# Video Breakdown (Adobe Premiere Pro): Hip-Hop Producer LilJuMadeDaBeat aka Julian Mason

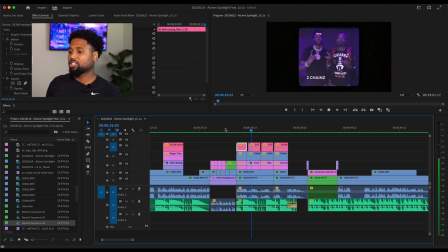12:09 And look, and then I'll go through, he drops the names, and see how I matched up his, what he was saying when he dropped the rappers' names. So that's a photo right there, and then you see it's an overlay that I did the photos with. I didn't want to make this video
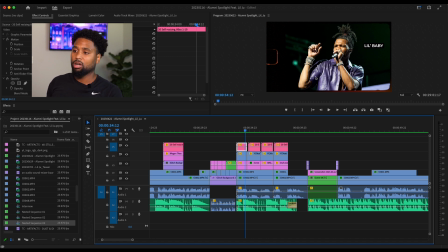12:27 boring or dry, so you see the overlays I dropped in, it's more rectangular, or like a lot of little film script thing or whatever, and it worked out good, man. And I also did the lower third, and the first one with Lil Baby, you see it's rectangular because that's the photo I found on YouTube.
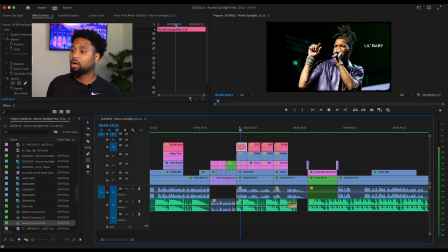12:42 Make sure whenever you look for photos, it's high res, 1920 by 1080. This is kind of a little different though, because I grabbed this from his Instagram page. So cell phone quality isn't always great. It's good, but sometimes it's not really great. This is solid, so this works. And you see how I use the overlay, the square overlay right here again.
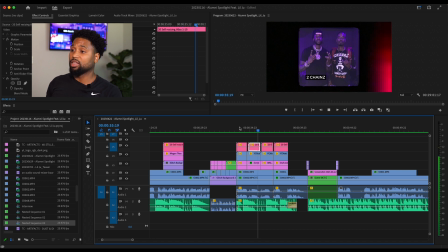13:00 So well, that time, and then I go back.
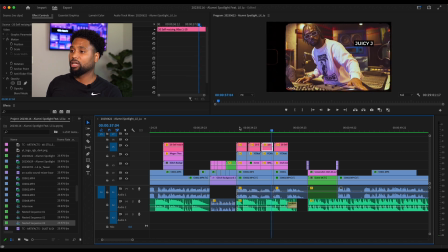13:03 I go forward to Juicy J's right here, and that's rectangular, similar to the one I did for Lil Baby, and the same thing with Lil Durk that we did for 2 Chainz.
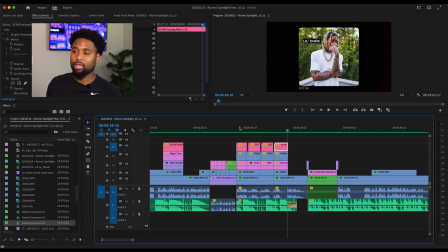13:12 So the same thing, man. Just kind of switch it up, and you know, not try to, I know a lot of people, when they do drop photos in there, they'll blur the background and just put the regular image on top of that. I didn't want to do that. It's kind of dry, and I kind of want to keep that creative feel rolling.
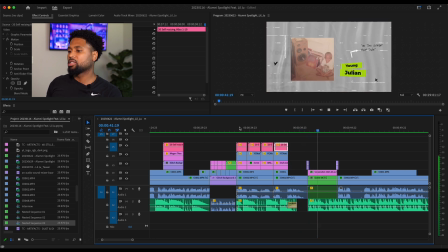13:25 As we rolling, we get done with the first scene. So this right here, this is kind of, like I said, this is like a kind of like chapter 2, kind of like switch up the scene, and you hear I also switched up the music. So my tip: never use the same audio track, music track throughout the whole video.
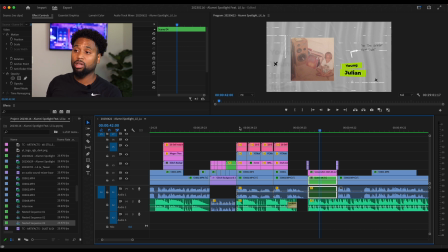13:41 I like to switch it up to kind of keeps the video moving, and it's not the same kind of feeling that you have throughout the entire video. So I learned that tip maybe about 5-6 years ago, and it really changed the direction of how I cut video, especially when it comes to feature packages like this. So luckily Ju had this photo right here on his Instagram page.
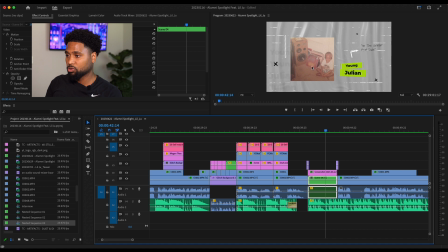14:00 That's him with some headphones on and some vinyl records and a big old school speaker. And yeah, so this worked good. And then too, you know, he's talking about, for those hip hop heads, you recognize the beat.
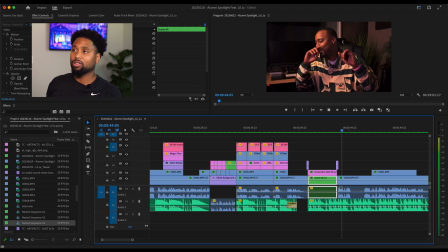14:11 And I mentioned to him in the interview process, I was like, hey man, you know, and it was a follow-up question. I was like, hey, you know about you the guy that, you know, you always make the beats people freestyle over in high school while they in lunch, or, you know, everybody got a substitute teacher or something like that.
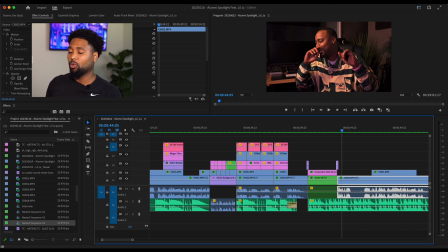14:26 And he said, yeah, I was that dude, man. So he kind of explains like what, you know, kind of went into him being a grinder beat dude. And he's talking about that. So luckily I was able to find a instrumental on YouTube, ripped that and just dropped it in there, man.
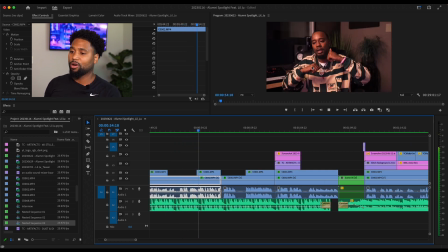14:41 So my bad for real. And the rest of the Neptune's crew, man, I had to rip it, and my bad to the Clips, but hey man, we had to make the video come together as best we could. Also, let me pause it for 1 second. As y'all saw earlier in the video, let me run it back a little bit.
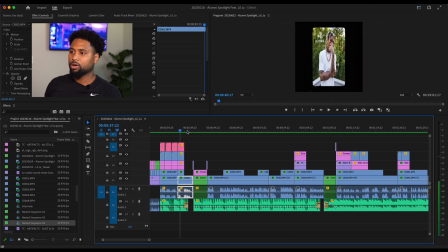14:55 As y'all see right here, you see, that's his YouTube page right there, okay? So if you go forward, it's a screensaver.
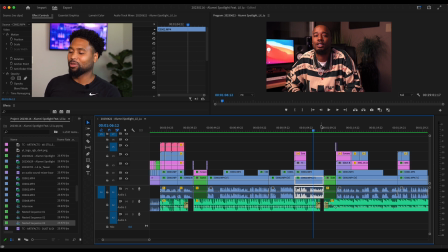15:07 So unfortunately, like I said, you know, the owner of the studio, he was kind of in and out, so I didn't have the password. So that's one thing I could change about this video if we could, if, you know, we could have just pulled up, like I said, a beat making application or program, would have just had that up the whole time,
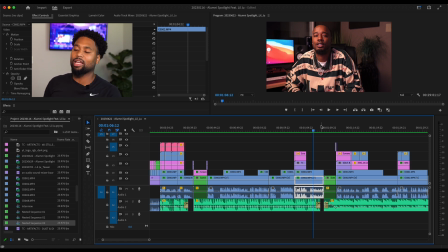15:25 and just kind of turned off the screensaver. So just little stuff like that, man. I know it's very distracting, but that's one thing I wish I could change. So we're gonna keep this thing rolling, man. So we're going to chapter, oh, I forget, chapter 3, I think.
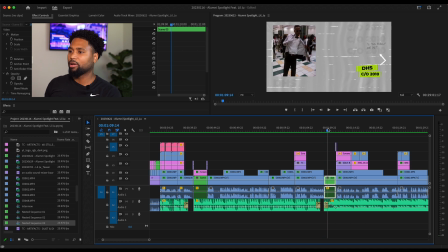15:37 Yeah, this is chapter 3. This is Drew right there. He sent this to me. I asked if he had any photos of him in high school. Looks like he's dressed up as Michael. You know, had those superlative days, you know, in high school on homecoming week. I think he's dressed like a celebrity. He's dressed up as Michael Jackson right here. So he graduated 2010 from DeSoto High School.
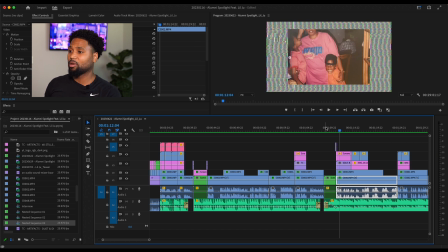15:56 So then he sent me this. I found this photo on his Instagram page. That's him. I think that's his mama holding him. I think his little sister or his cousin next to him. And see, I did a glitch background as well. You know what I mean? I use this throughout the video, which is fine.
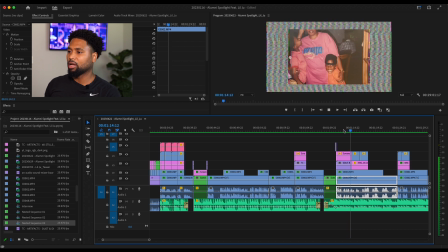16:09 You know what I mean? Like I said, give that creative look. You know what I mean? And then he sent me this right here, some of his high school guys right here.
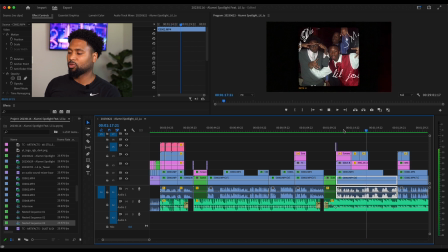16:17 And this portion is talking about his time throughout the DeSoto Independent School District, starting from when he was in, you know, elementary school, middle school, and working his way all the way up through high school.
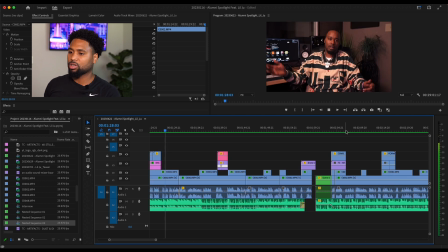16:27 So that photo right there that you just saw, I'll run it back, was him.
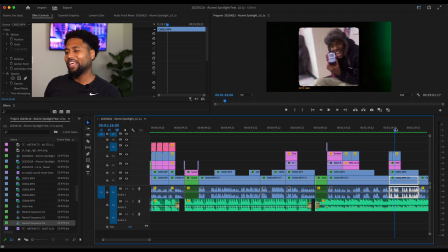16:32 Looks like he's holding a BlackBerry, which is wild. So he sent that to me. So shout out to, you know, Drew's Facebook page. He said he grabbed a lot of this stuff off there. So shout out to you, man. Thank you for, you know, going through that, finding all that kind of stuff.
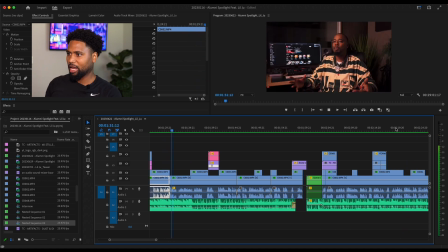16:43 So as we rolling through this thing, he's breaking it down again and kind of talking about now going to the process of college, which is an interesting, probably the most interesting part of this entire interview. Now, I'm gonna break down this part.
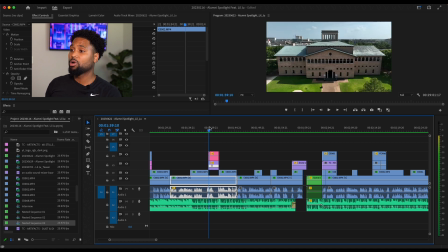16:57 So he's talking about the University of Houston. So as soon as he said University of Houston, boom, I found a drone shot off of Envato. That's why y'all gotta invest in Envato, from the University of Houston. And it was perfect the way and I'm glad it worked out the way it did.
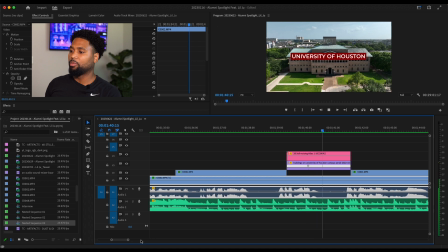17:13 So you see how I had that lower third come up, but also see how I speed ramped that thing. So I sped it up at first and then slowed down right there to kind of give you a visual on top of the lower third. Just little stuff like that really makes your video come together.
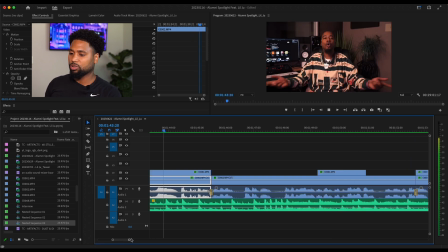17:27 So as we keep rolling, you know, Drew's talking about, you know, how he doesn't like college, drops out, kind of goes back home.
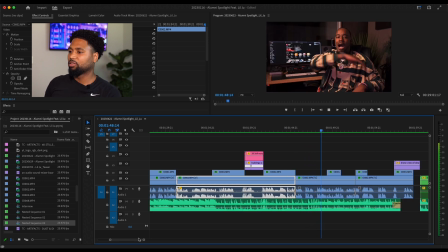17:34 Wasn't really feeling it, man. So, but he kind of gets to the point where, you know, he's saying that, you know, beat making is this thing, but it's only gonna work in Houston. Back to what I was saying about my point about the drone shot and the hitting it as soon as he said Houston, because it gives the viewer a visual of the city.
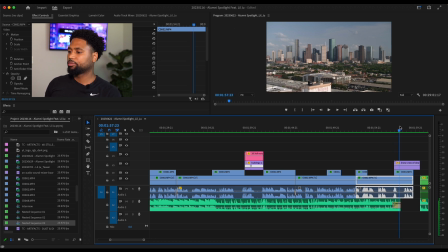17:53 And I found this drone shot on Envato as well. So you see it's rolling, let me roll it, and boom, it's a dope shot of the city. You know what I mean? And this is great because he specifically said this beat thing won't work out for him in
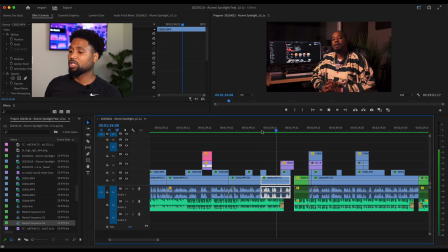18:10 Dallas, but then he says, but Houston is for me, and boom, that's perfect.
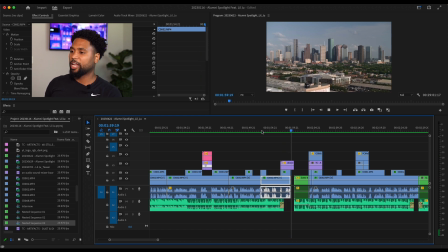18:15 I mean, the timing couldn't be more impeccable right there. So as we roll into the next chapter, he's talking about
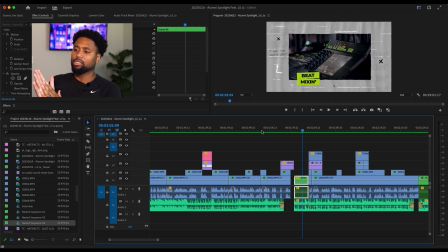18:22 his time going to junior college after leaving University of Houston. So this shot right here is a shot of like a little mixer or whatever, and I found that on Envato too. You know what I mean? So what I'm saying, I really had to get really creative in terms of how I can make this thing happen.
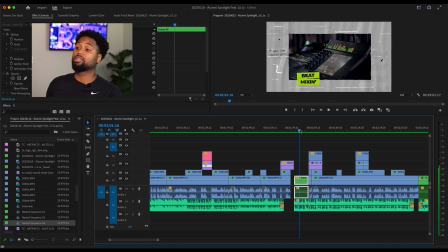18:40 And I didn't have no shots of no soundboards or nothing like that. So luckily I typed that in on Envato and boom, that's what came up and I was able to make it work. So as you can see, I use the text for beat mixing. It goes from here to here. Drew literally said from here to here in the video.
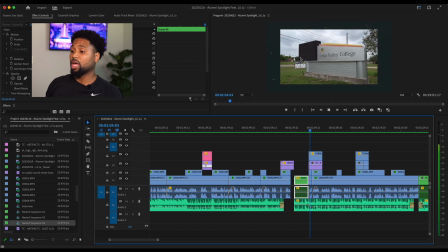18:56 If I roll it, let's see what he says. Yeah, so actually this shot right here, I actually had that already in my library. Cedar Valley College, which is a junior college in Lancaster, Texas, another suburb here out here in Dallas. And we did a previous story on this early this school year.
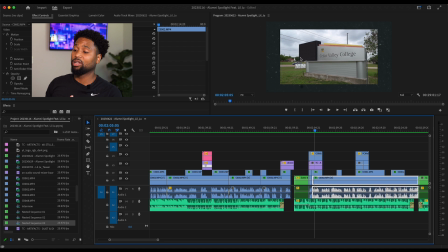19:15 And I was like, boom, luckily I got this shot of this. So I found it and I dropped it in there. So sometimes you just get lucky, you know what I mean?
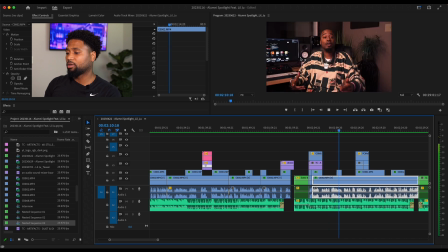19:21 So he's talking about this and, you know, kind of breaking that down. And no, he does a good job, man, kind of telling the story and all that kind of stuff. And here's another shot from that Genius feature package.
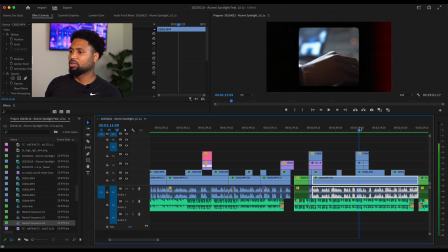19:35 You know, I thought it was a good shot. Him on the mouse. You see the little soundboard in the back, big old studio, got his laptop right there. That's him vibing in the studio, that kind of thing. So, you know, that came out good. And you see I used the little overlay too to help it make it come together. Now, the reason why I did the overlay, you see that? Boom, that big old bug.
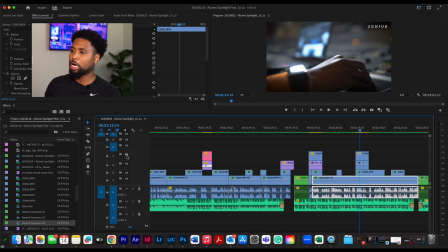19:54 And how you get rid of that? Boom, that easy. just like that.
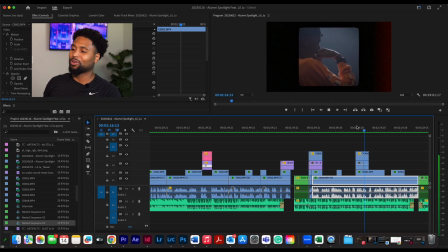19:59 So that's a little trick, you know what I mean? For those who just want to kind of finesse a little bit. So as we keep rolling, man, Ju's just kind of going through his thing. And that part right there, see, that's one thing. See, I didn't shoot in autofocus.
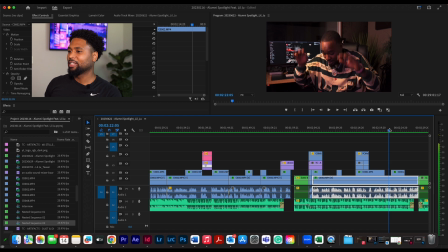20:13 So like kind of, see, when he gets animated, it's right there, it kind of gets a little out of focus and then he goes back into focus. I wasn't really, I mean, I probably could have been on it, but when you're in an interview, you ain't really worried about your focus technique.